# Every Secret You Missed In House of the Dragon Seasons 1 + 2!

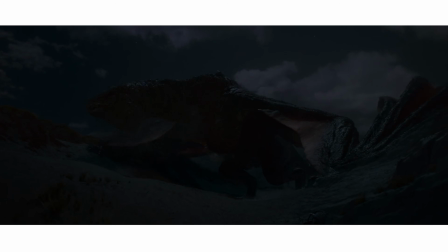737s
Aemond's mount gets the strangest treatment of all. To build the voice of the oldest dragon in the show, Fairfield reached for human infant noises,
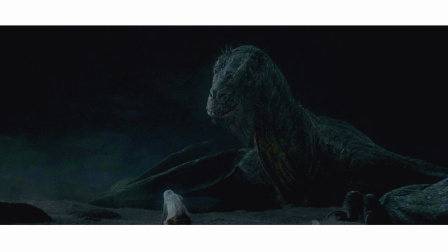745s
because, as she told Variety, Vhagar's key traits are tired, cranky, and IBS.
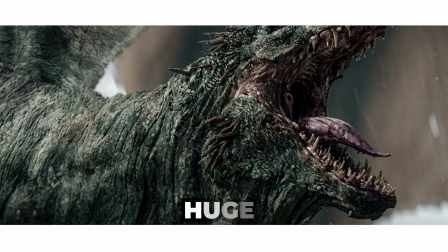750s
Layered with conventional roars, the babies create a sound that feels huge, exhausted, and horrifying all at once.
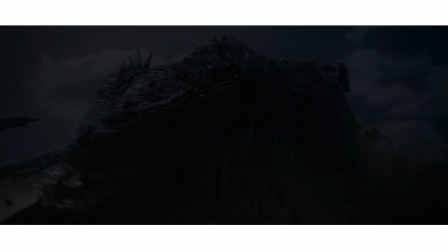757s
And that's what makes it work. Vhagar isn't supposed to sound like a clean fantasy beast roaring on command.
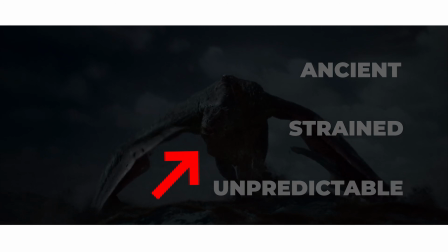762s
She's supposed to sound ancient, strained, and unpredictable. Less noble war machine, more living apocalypse with joint pain.
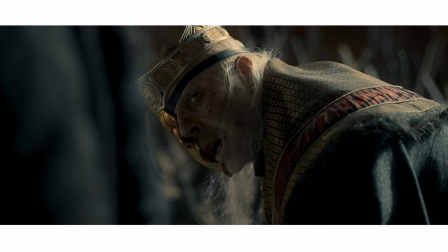769s "I will sit the throne today."
Viserys' famous line, "I will sit the throne today,"
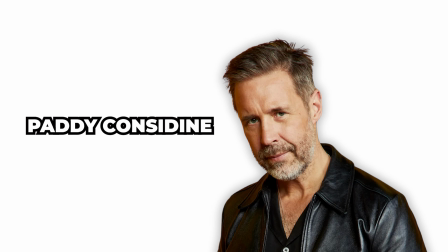776s
hit so hard partly because Paddy Considine was fighting the role physically as well as emotionally.
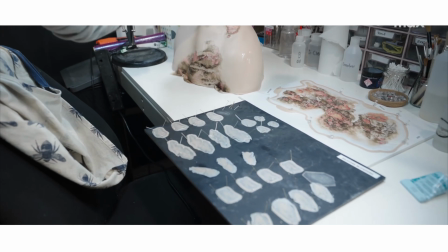782s
By episode 8, the prosthetics used to depict Viserys' decay took roughly 4.5 hours to apply,
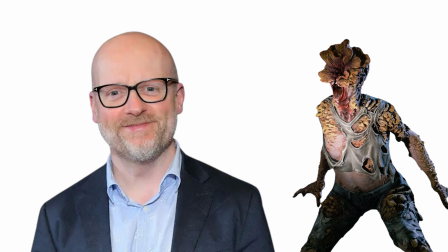788s
designed by Barry Gower, who would later create the clickers for The Last of Us. The wet, strained, difficult texture in his voice was not a post-production trick.
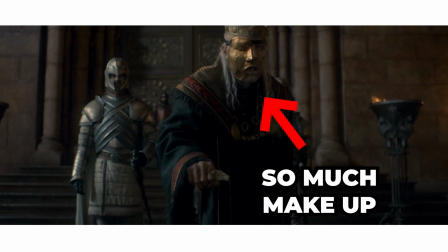797s
It came from the sheer amount of makeup Considine was performing through in real time. Viserys is not just emotionally summoning the last of his strength.
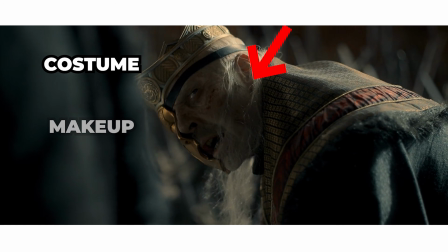804s
The actor is also battling the costume, the makeup, and the physical restriction of the role.
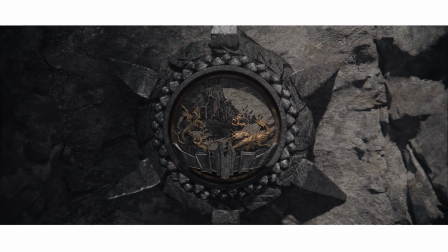809s
The Hidden Family Tree. The opening credits of House of the Dragon are not just decorative blood and machinery.
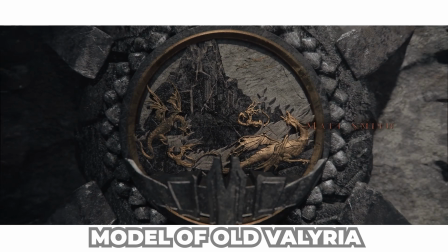815s
They are a mechanical Targaryen family tree. As blood flows through the model of Old Valyria, it passes through sigils representing key members of the dynasty.
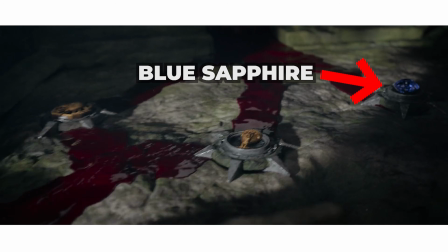824s
Some are fairly easy to decode once you know what to look for. A blue sapphire points to Aemond, referencing the gemstone he later wears in place of his missing eye.
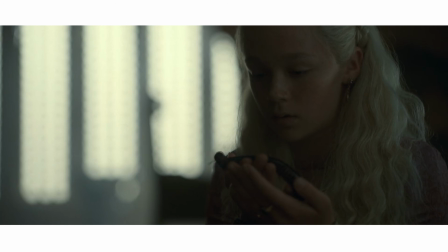833s
A spider sigil represents Helaena, tying directly into her fascination with bugs and her dreamer-like mutterings.
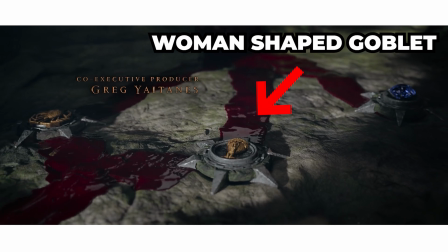840s
A wine goblet shaped like a naked woman represents Aegon, a perhaps mocking emblem for the future king that fits his hedonism.
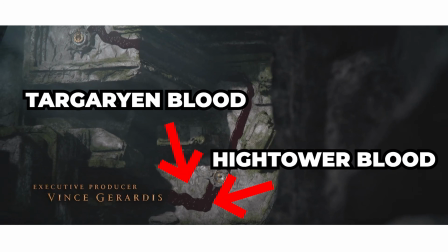847s
And alongside all of that is the visual merging of Targaryen and Hightower blood, reinforcing the dynastic fusion that drives the entire conflict.
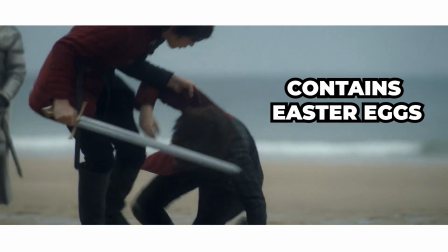855s
But the most intriguing details are the ones that hint at people not fully present in Season 1.
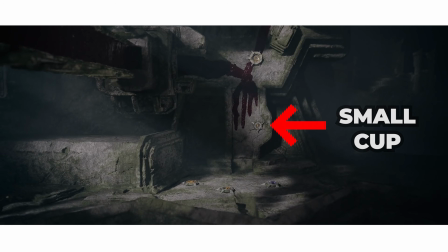861s
A small cup hidden below Alicent's line has often been read as a reference to Daemon Targaryen,
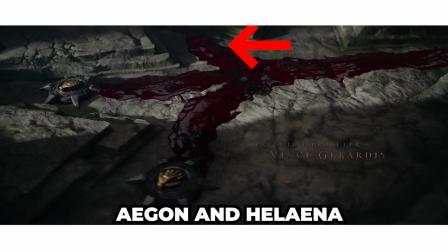866s
while a possible third sigil branching from Aegon and Helaena has led some viewers to speculate about Maelor as well.
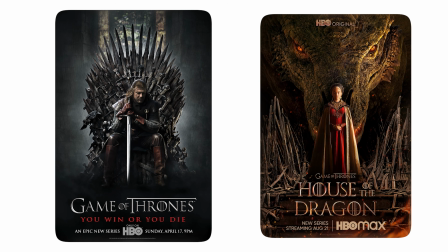872s
As with Game of Thrones before it, House of the Dragon's credits don't just set the mood, they quietly reveal the story.
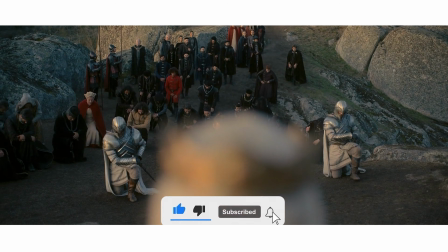879s
And make sure to subscribe to the channel if you want to see full family trees for all the main houses of Westeros.
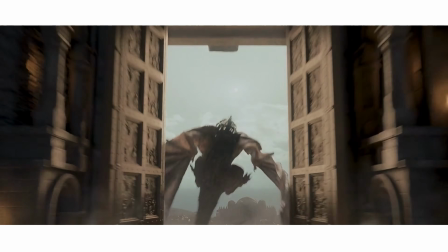884s
The widescreen treatment. A filming choice that separates House of the Dragon from Game of Thrones is the frame itself.
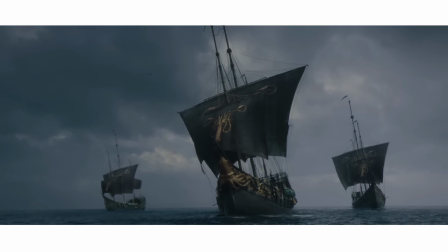890s
While the original series stuck with a standard TV aspect ratio,
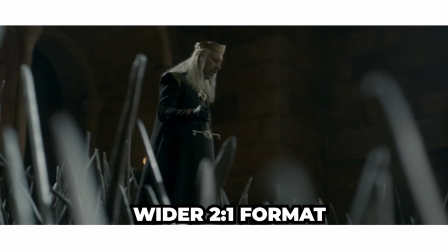894s
House of the Dragon switched to a wider 2:1 format, though even that was a compromise.
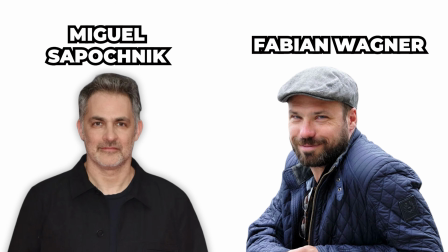900s
Showrunner Miguel Sapochnik and pilot DP Fabian Wagner originally wanted to go all the way to 2.4:1,
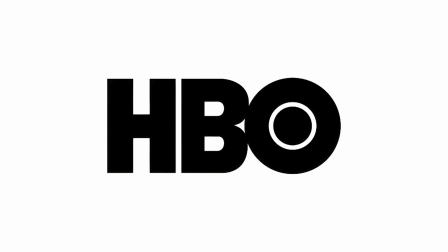906s
the full cinema widescreen ratio used by most modern feature films. HBO pushed back, feeling it was a step too far for premium TV.
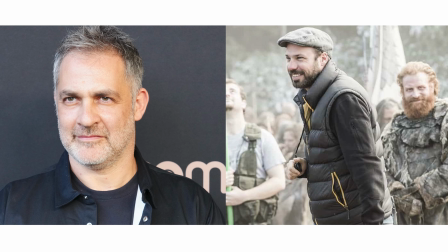914s
So Sapochnik and Wagner did something cheeky.
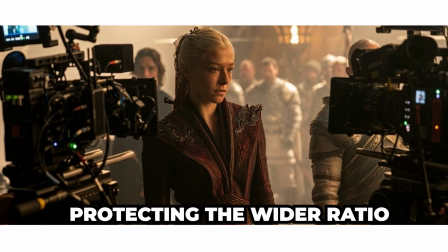917s
They framed for 2.4:1 anyway on early shoots, protecting the wider ratio in case the studio relented, which it never did.
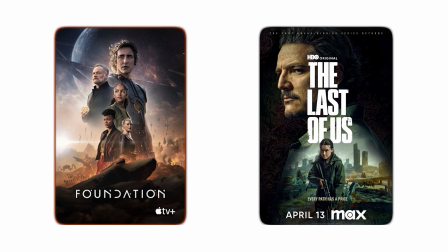925s
Still, 2:1, the same ratio used by Foundation and The Last of Us, definitely works.
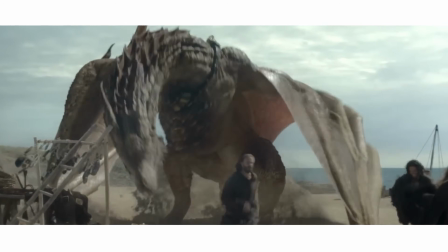930s
It gives the show a more cinematic look, ideal for long banquet tables and dragons cutting across the sky.
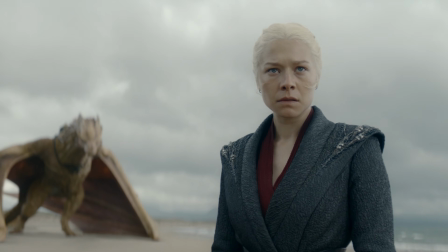936s
And some seriously awkward family dinners. Now to Season 2, which brought more drama and more dragons.
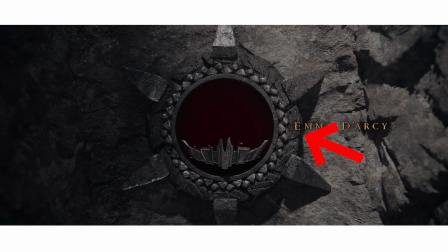943s
The rebooted opening credits. Season 2 threw the Season 1 opening credits out and started again.
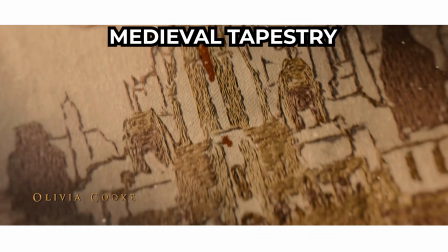948s
Instead of the Blood and Gears family tree, we now get a medieval tapestry, embroidered with key moments from Targaryen history.
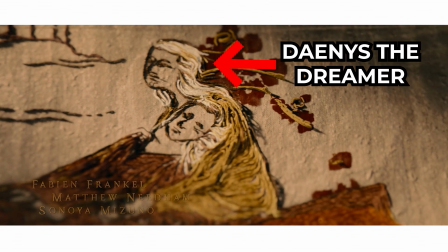955s
If you freeze frame it, you can spot everything from Daenys the Dreamer foreseeing the doom of Valyria, to Aegon's conquest,
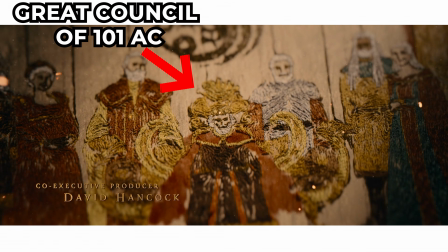963s
Harrenhal burning, the Great Council of 101 AC, and the eventual split between the Greens and the Blacks.
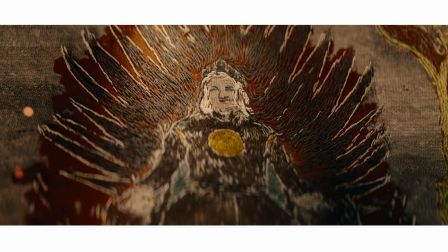969s
And the clever part is that the tapestry keeps updating as the season unfolds. New atrocities get woven in.
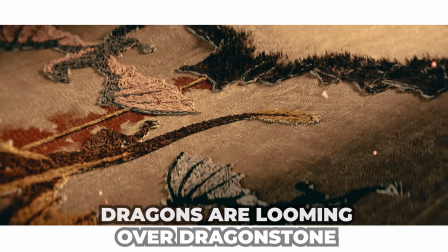975s
By the finale, dragons are looming over Dragonstone itself, which means the credits are showing history being made in real time.
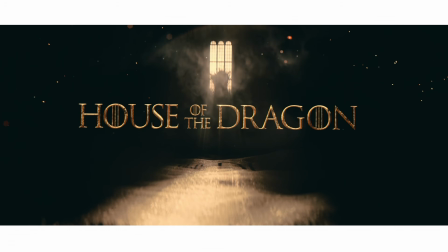982s
This wasn't a generic medieval reference either.